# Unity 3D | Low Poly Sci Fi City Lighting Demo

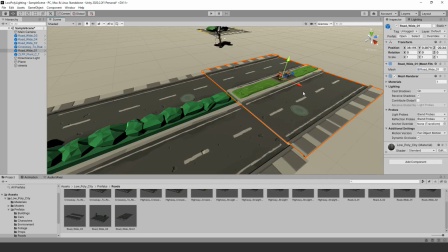The assets we are going to use are the low poly sci-fi building pack and low poly city park.
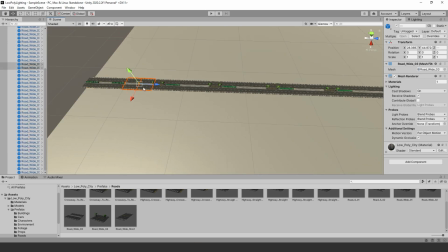You can find these assets on the Unity Assets Store. The assets are very well optimized, only using one or two texture maps.
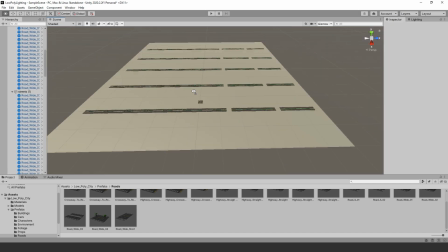The assets are also nicely optimized for baking light, which we will be doing later on.
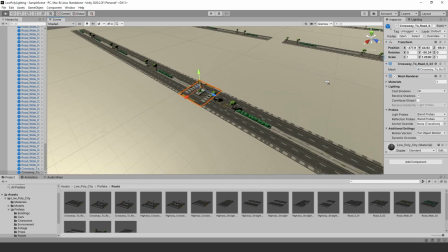If you would like to try these assets or something similar, check out the link in the description.
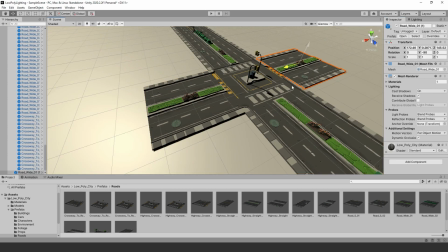Laying down the modular roads. I started off by creating the Western style square city blocks.
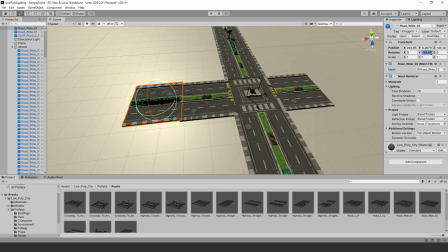I grabbed the road prefabs that came with the package and started placing them in my scene.
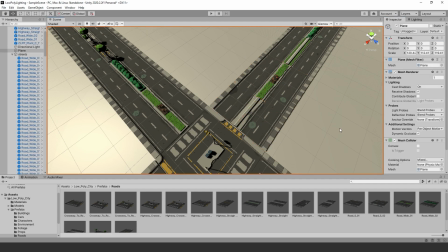I took the roads I placed in the scene and put them in an empty game object so I can quickly create more roads, as you can see in the video example.
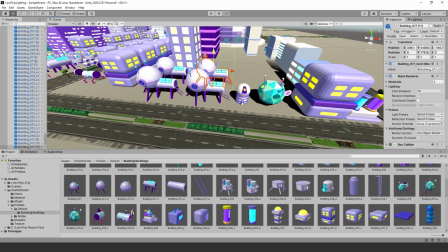Building the city. The low poly sci-fi assets come with a nice variety of stylized buildings.
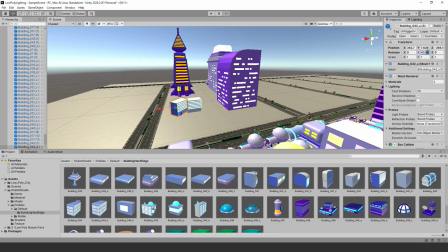I started placing them in the scene. It was interesting to see how this slowly came together as I started placing them.
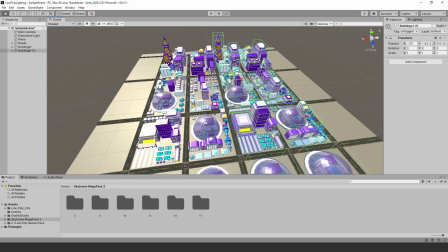The goal was to create a few sections of buildings and then put them in an empty game object to be duplicated.
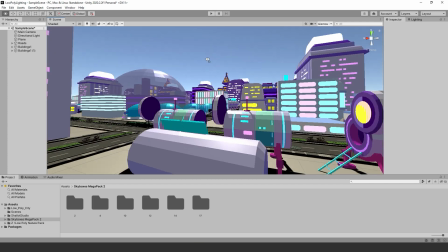After that, I moved a few buildings around on each block so everything doesn't seem repetitive.
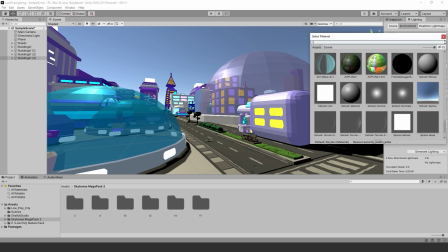The fog and skybox. Be sure to step back and take a look to make sure everything is coming together nicely. Next, I wanted to get a skybox for the scene. I got the skybox from the Unity Assets Store.
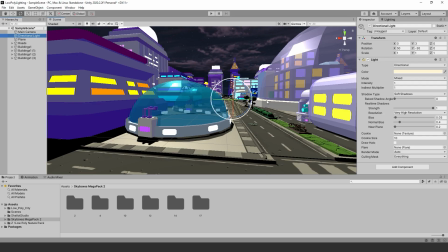The link to them is in the description. Now let's add a bit of fog. I went to the lighting tab and went to environment.
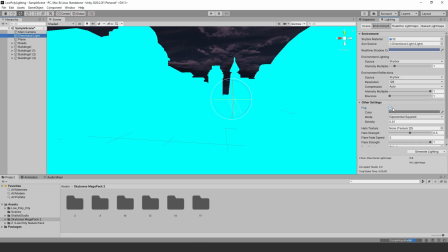From there, I scrolled down to the fog settings and used a dark blue color fog. The reason I chose this color is because it's the same color as the sky.
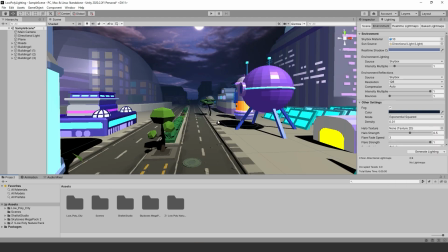This will give your scene some depth. Setting up post-processing.